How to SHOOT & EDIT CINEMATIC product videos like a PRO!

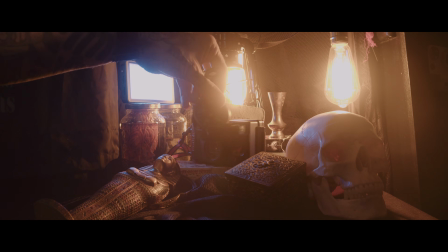[4:33]
theme that we got going on. So I have this compass. It's just a cheap little $5 compass from Walmart.
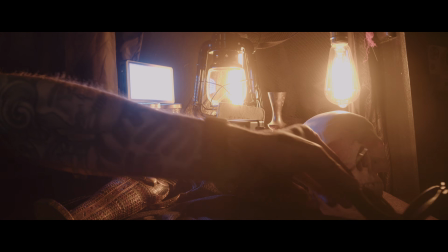[4:41]
I decided to prop that up in there. It goes with the Explorer theme.
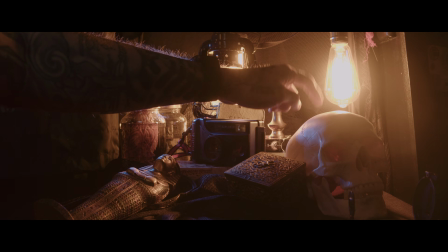[4:44]
I'm not even sure that in the final shot you see this skull, but again, it's there.
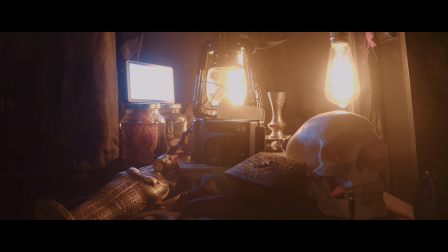[4:50]
It helps that theme out, and if you get a glimpse of it, there's no mistaking for what it is.
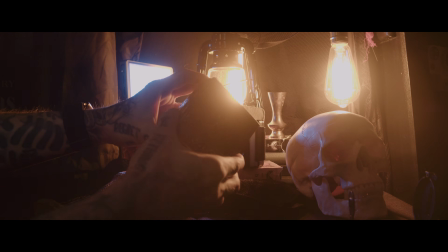[4:58]
So here is a metal box. This is just something we got from a thrift store, just your average metal box here.
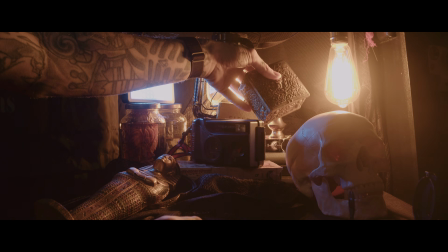[5:07]
I just like the texture of it and just the little bit of gold that reflects off of it
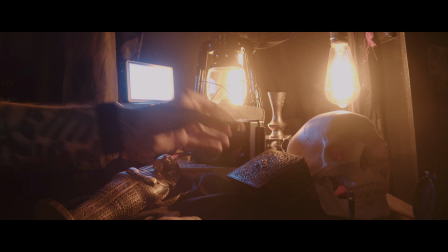[5:14]
onto the other items near it. Here we have this little pharaoh sarcophagus.
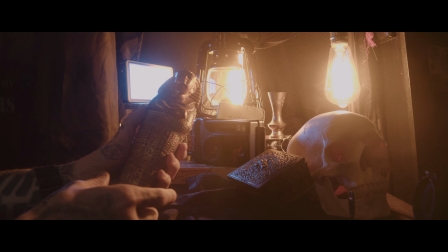[5:19]
This is a really weird item.
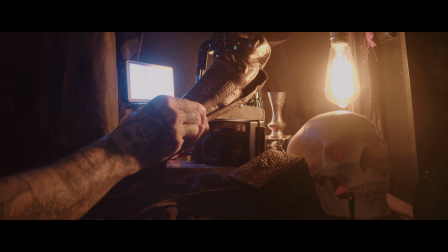[5:23]
And it's weird because we got this from a thrift store, but if you open it up, there's actually a mummy inside.
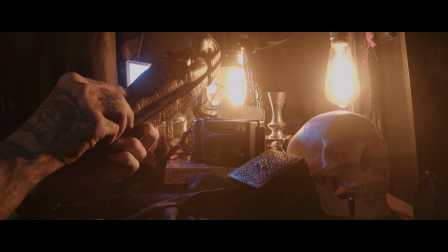[5:29]
Don't ask me why we have this. We just thought it was neat, so we picked it up.
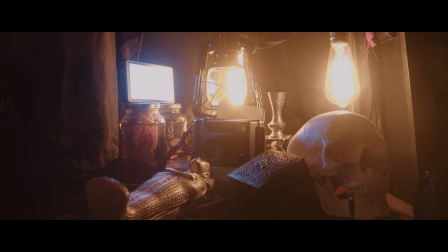[5:35]
I just thought that that was cool. It would go definitely with the Explorer theme, and that is one of the first things you see in the shot.
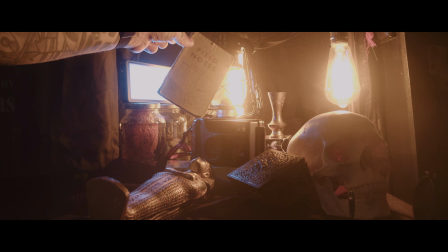[5:45]
Does it really go without saying? I have a field notes notebook here. I don't need to beat that dead horse.
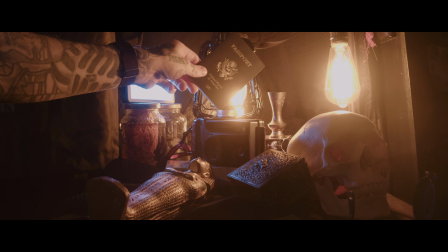[5:52]
You guys know I love these. I also have my passport, which is gnarly.
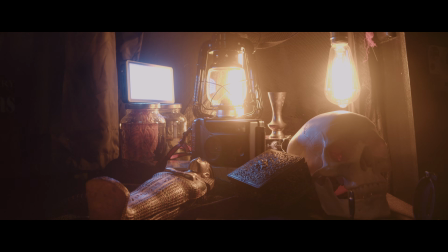[5:57]
I have never traveled international, but I do have a passport. I need to change that, so I would love to go to like Iceland or, you know, just overseas. Back here, if you can see this, this is a lantern,
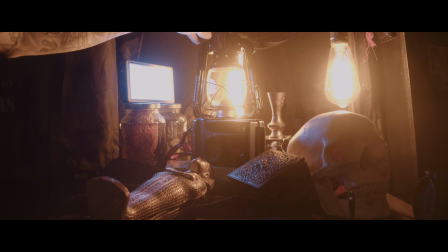[6:11]
like an old style lantern, and this is an oil burning lantern, and I'm not burning oil in it. I have a quasar tube sitting behind it.
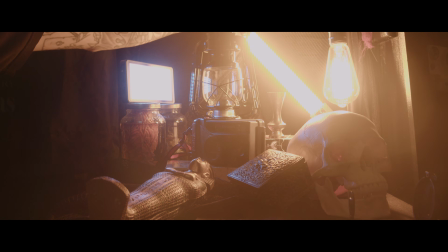[6:20]
If you don't know what a quasar tube is, it is basically just a light tube, and I have it on just a warmer temperature here,
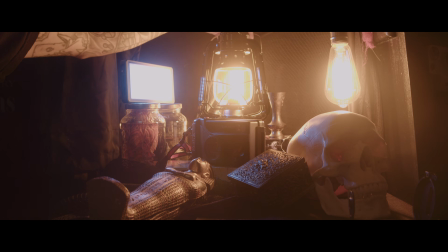[6:28]
and it is just propped up behind this lantern to look like it is illuminating this set here.
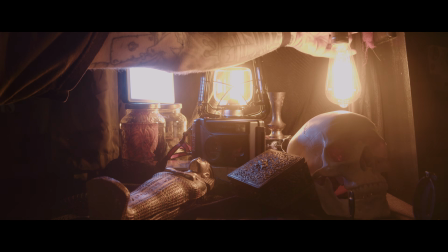[6:34]
I also have this industrial lamp. This lamp is pretty cool. You can kind of see it more.
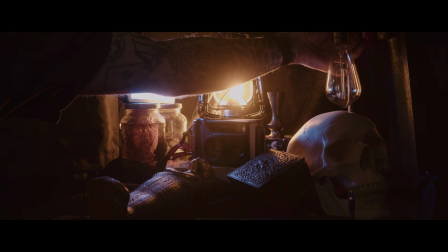[6:41]
It has an Einstein bulb in it, the ones where you can see the filament, so that's pretty cool.
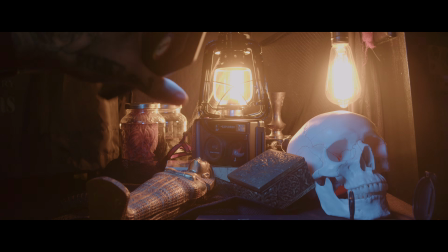[6:47]
I have this little blue RGB pocket light by Falcon Eyes.
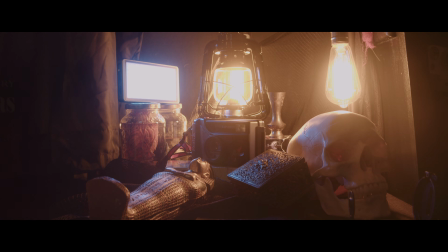[6:51]
I have it propped up here, and this is to help just add a little bit of a cooler tone. So you guys know all about the blue and teal color scheme that a lot of filmmakers use,
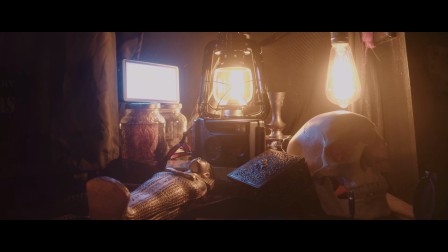[7:07]
and there is a reason that they use those two colors. They complement each other. So I was looking for my main color, which I knew was going to be this warmer, this orange hue, and then I thought, okay, well, what is going to complement that? So I went with that blue color for a little bit of edge lighting on a lot of these props.
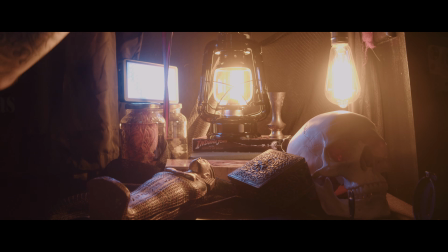[7:26]
So back here behind the camera, I have some books stacked up. I have
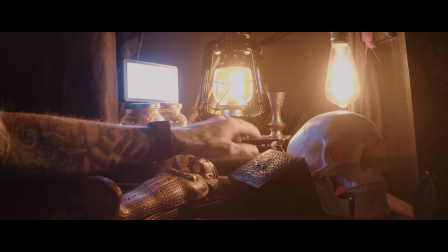[7:32]
like 2 journals and a planner,
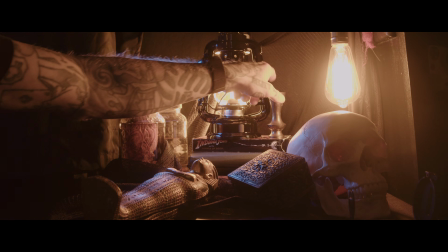[7:36]
and then another Indiana Jones VHS here that the lantern's sitting on top, and this little weird brass candle holder.
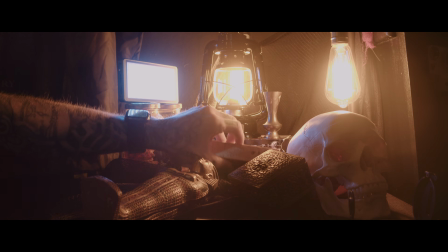[7:43]
Again, not sure it's in the shot, but if it is, it's gonna look cool if the camera happens to pick up a little piece of it.
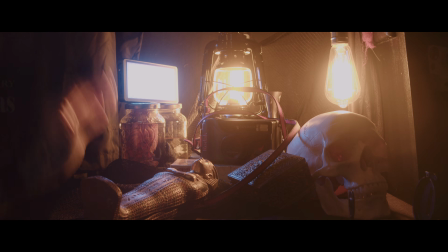[7:51]
So over here on the left side, I have some specimens in jars, and these are fake.
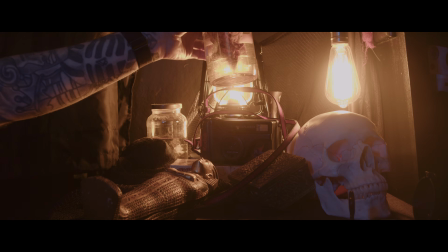[8:01]
This is a brain, and this was used in one of my short films, The Butcher.
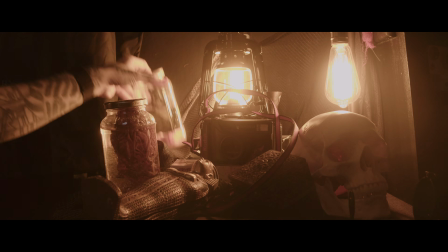[8:07]
It's a brain, and then this is some fingers.
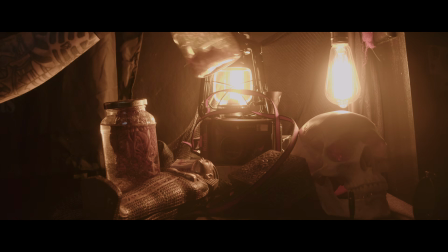[8:11]
So if you guys are new here, I'm a horror filmmaker, so I have these weird props all around my studio as well.
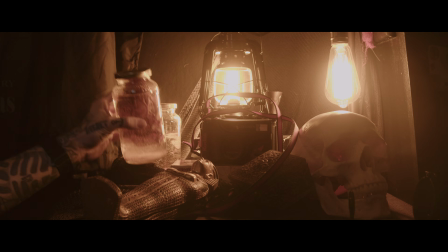[8:19]
And the reason I thought these would be cool is just for the fact that it's like, who knows what the Explorer camera would be used for.
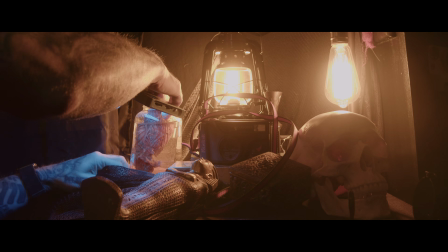[8:27]
Is it being used for the pyramids in Egypt? Is it being used for exploring a mad scientist lab?
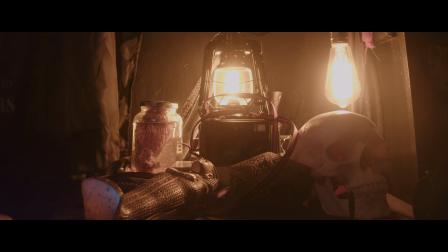[8:34]
Is it being used for anthropology? Who knows, right?